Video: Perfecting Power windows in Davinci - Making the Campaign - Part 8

And again, same as with the last shot, it doesn't do everything. it's not going to save a shot by itself but it does draw your
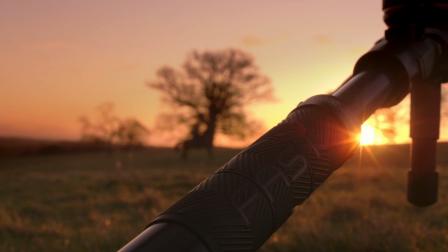eye to where we want you to be looking but at the same time with all of these shots I want you to be taking the whole scene because it's about feeling like the whole shoot is cool and you want to be there so yeah I'm trying to sell you the tripod with this advert but I need you to feel like the shoot is cool and you want to be on that shoot all of the other things are permutations what we've seen already a bit of correction to the sky and then this just here is helping to bloom that out you see it's a little little bit hard around the edges there so I wanted to pull it out a bit further make sure it's bleeding a bit more out so I've done that with
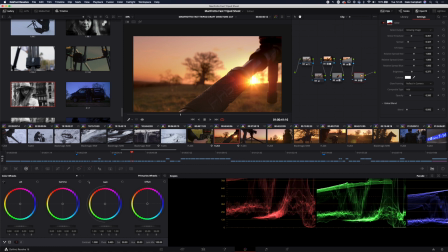open effects glow and that just allows me to pull that out a bit and that's within a power window if the power window was off it would be going over the whole image and I didn't want it to take that kind of dreamy aesthetic it's too too much too soft so I just
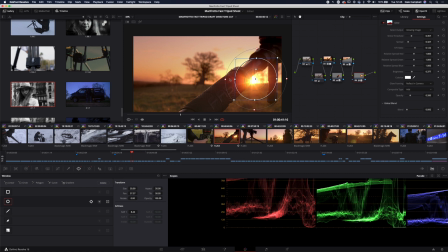wanted it in that area just bleeding out a bit and I feathered that off as well this is also tracked on just to make sure that
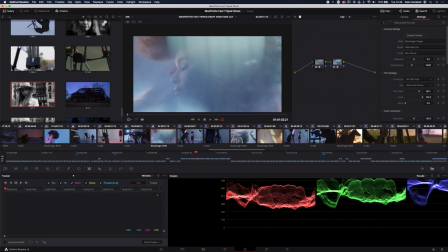we're not getting anything weird and with all of these shots where we're doing the fashion shoot I haven't really done much to it it's just a couple of things maybe a little bit of glow maybe a little bit of film convert but I was doing most of what I wanted in camera I had the filters
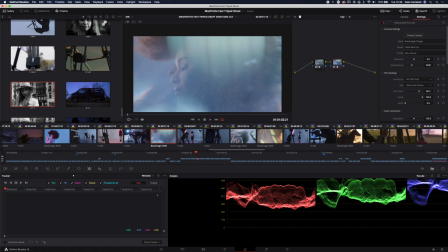I had the flare sticks I had the lighting I could change the color temperatures so most of what has happened has been baked in
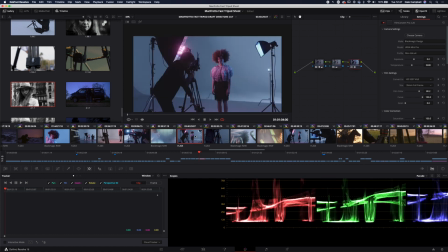and that was the look that I was going for so I don't need to try and build something in the grade and that's interesting actually when you look at some of the shots and some of the corrections that I was doing on the less controlled environmental shots,
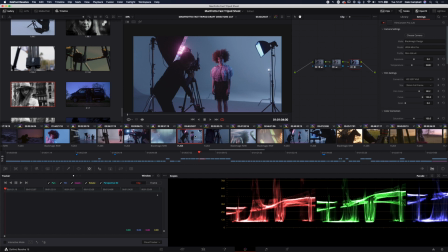they're far more complex than what I'm doing on these fashion shots where I have control of the light, I have control of the look, I'm actually filming those. So it's a much more straightforward proposition in terms of grade to get the look that I'm after and to make everything pop because most of it's already been done.
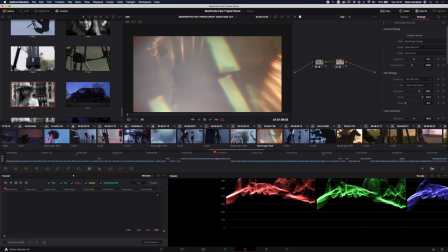And if you were ever wondering, that is kind of a testament to doing it in camera. If you're able to do it in camera, if you've got the time, if you've got the crew, if you've got the lighting, then it's going to make everything so much easier in post and everything's just a gentle polish rather than a big correction and trying to build the shot in the grade.
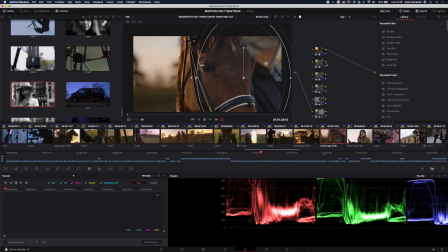Did quite a lot of work on the horse just here. It's all fairly subtle, mostly just power windows and slight corrections of level. A little bit of dehaze there. A little bit of glow just there.
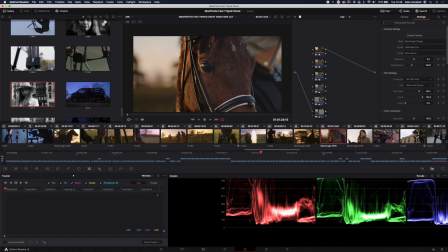And then finally film convert at the end. So subtle things but just pushing and pulling to make the image sit together.
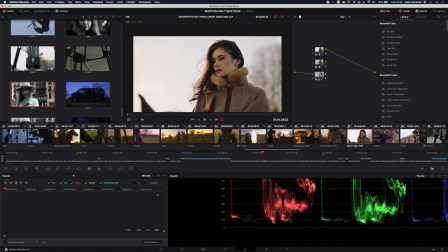here my biggest concern was that the sky was too bright so I wanted that just to sit a little bit low we didn't want it to feel like it was bright sunlight in the middle of the day we still wanted to have that morning vibe so I just needed the level of the sky to come down a tiny tiny bit and because for that shot we're working in black magic raw we have all of that detail and we just pull it back you do see this the gh5 shots I'm having to massage a lot more these Blackmagic RAW shots tend to just work a lot
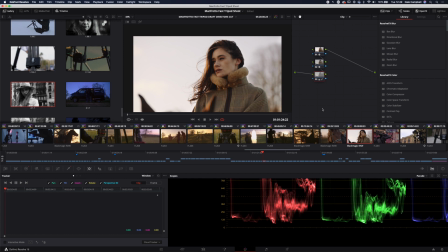better with a simple correction. You can pull it back and you don't have to dance around so much to get the image to sit.